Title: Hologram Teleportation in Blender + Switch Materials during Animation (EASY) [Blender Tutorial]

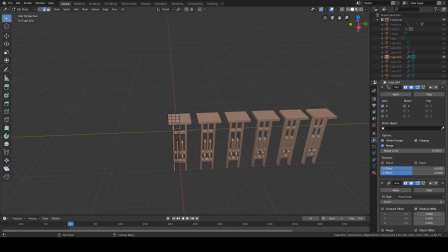It'll basically put perfect spacing between all your objects so they look connected. If you do more, then as you can see, they spread out, and then you could also do something like this or like that, and you can change the height of them and all kinds of stuff. But for what I'm doing, I just want them to all be connected because I want it to look like a fence.
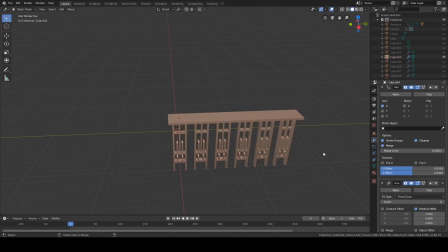So with that, oops, Alt H to bring back everything that you hid.
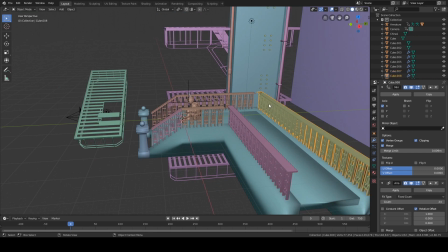With that, I did that for basically all of these fences. This is just an array. All of these are just arrays duplicated from this original object.
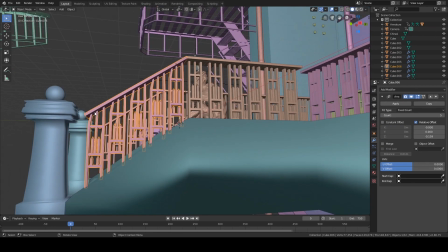This is the same array. I just applied the mirror modifier. As you can see, it's not here anymore. And then I rotated the top and then, yeah, just put the array slightly down on the z-axis, so there's a little bit of bend.
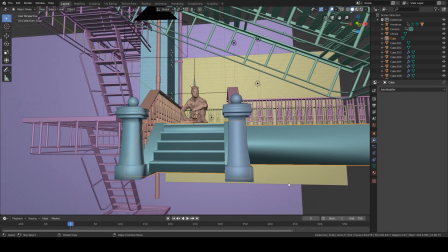Stairs are pretty straightforward. I just modeled some easy steps. They are nothing special.
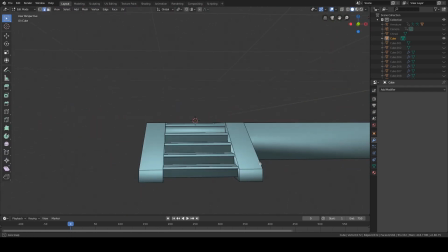I literally just, this is the very first thing I started with.
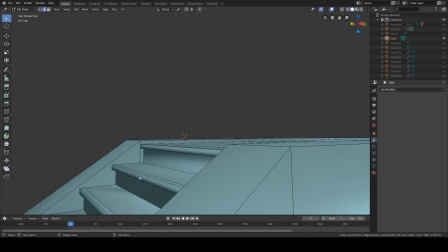I just made some stairs, brought out the lip here because I knew that they were going to be in the forefront,
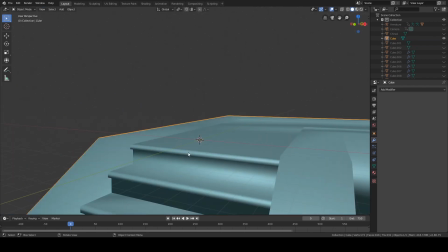so I wanted them to have a little extra detail, and that was it.
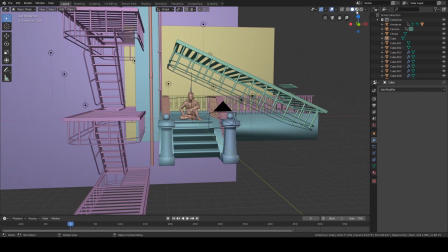Pretty much all of these things are modeled pretty straightforward. So let's talk about things that I didn't have to model.
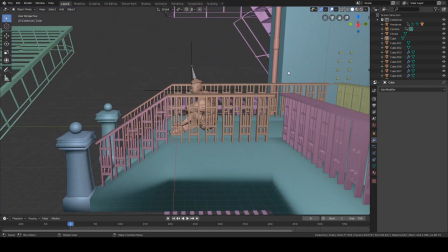Also, little details really help before we get away from the models. Little details really help.
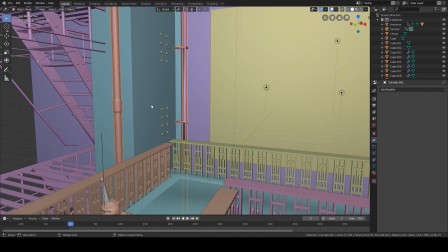So I threw in some pipes here, which I wanted because in the rendered view you can see they
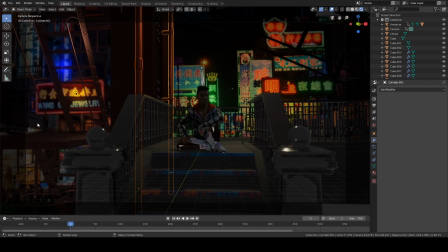basically you can't see them very well in the actual final product. Like this one stands out a little bit, but this one is just kind of there. The important thing is that they bring attention to this big girder, which is a divider. Also, it has little bolts, which I made using the array modifier.
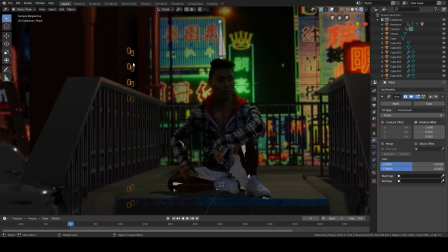Those are basically just squares subdivided once and then solidified, and then apply the solidify, and then just add an array.
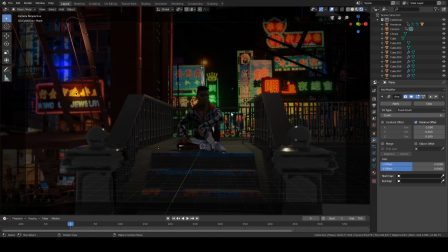You don't even need to apply the solidify, I just did it because I could.
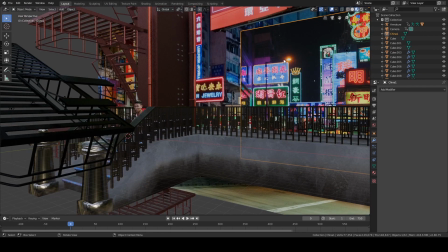Oh yeah, let's go talk about the backgrounds. So these guys are images from the internet.
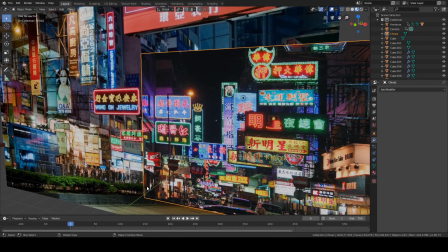I just went online and I literally Googled, I think Chinese marketplace or something like that.
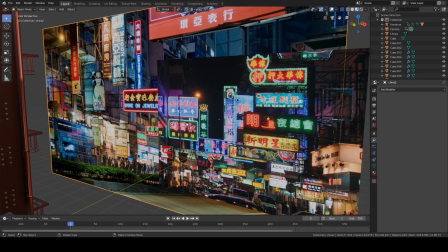Yeah, I Googled that. These were the first two results. I loved both of them. I think they look really cool. So then I was able to go up here, you hit import, and then you can choose import as planes, and that will
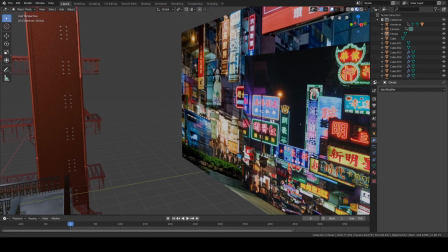basically you can choose any image off of your computer and then it will generate a plane that is equal to the size of the image,
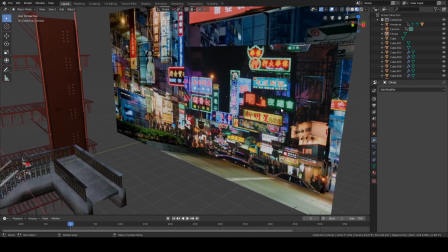and then you can just put that into your scene directly as a background, which is pretty great.
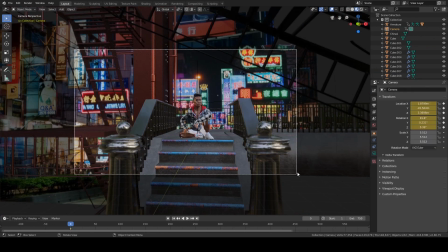And you don't have to use background images for your camera, which is this guy here
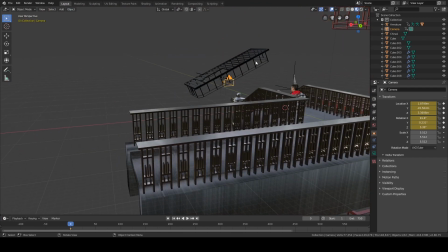that's hiding underneath this piece of fire escape, which I ripped off the top of this.
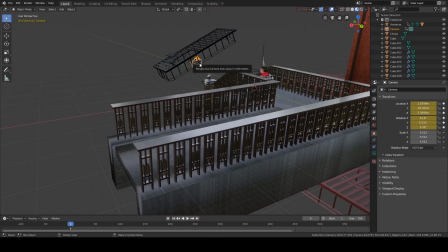And yeah, so you go into the camera here.
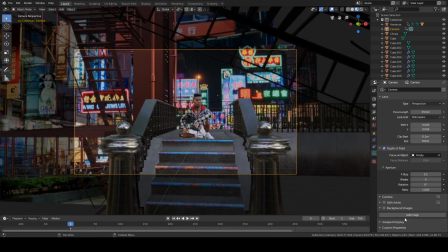Normally you would have to go camera, background images, and then add an image, but then you could only have one. And I wanted to connect both of these because I really loved the jewelry sign on this one, and I really loved all of the signage on the other one.
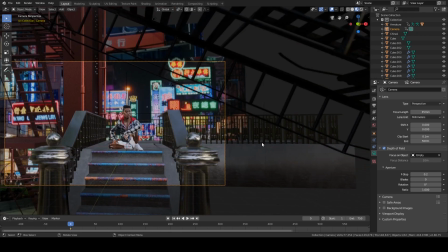So I came to a solution,
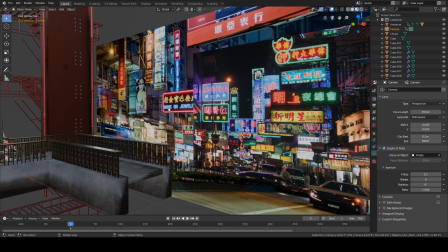which was import both of them as planes, and then kind of displace them so this one's a little farther back, that way it gets a little blurrier with depth of field.
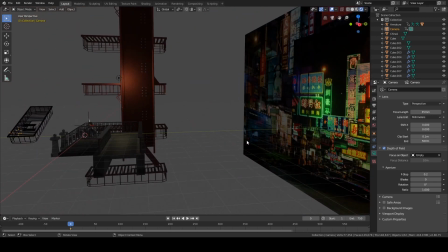So then what I did was I went through, and you might even be able to see it if I, yeah, there we go.
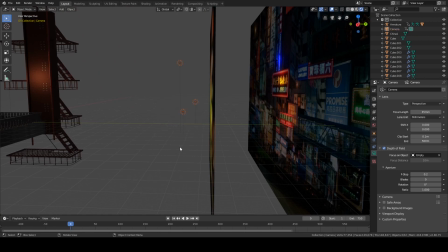So I added these point lights, which aren't in the actual scene.
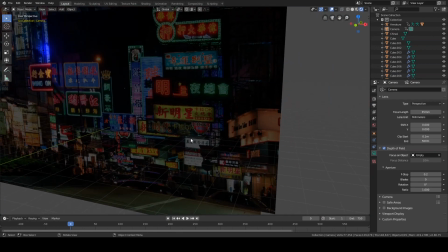So if I were to hide these, it would look kind of goofy. It's just dark. There is no light on this background because it's just an image.
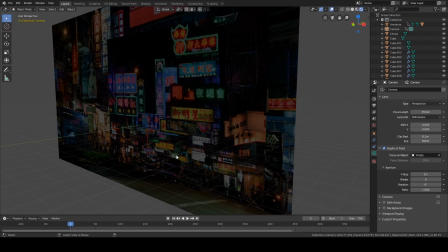So it doesn't generate any light on its own. And so I wanted a quick and easy solution, so I added some point lights for colors that I wanted.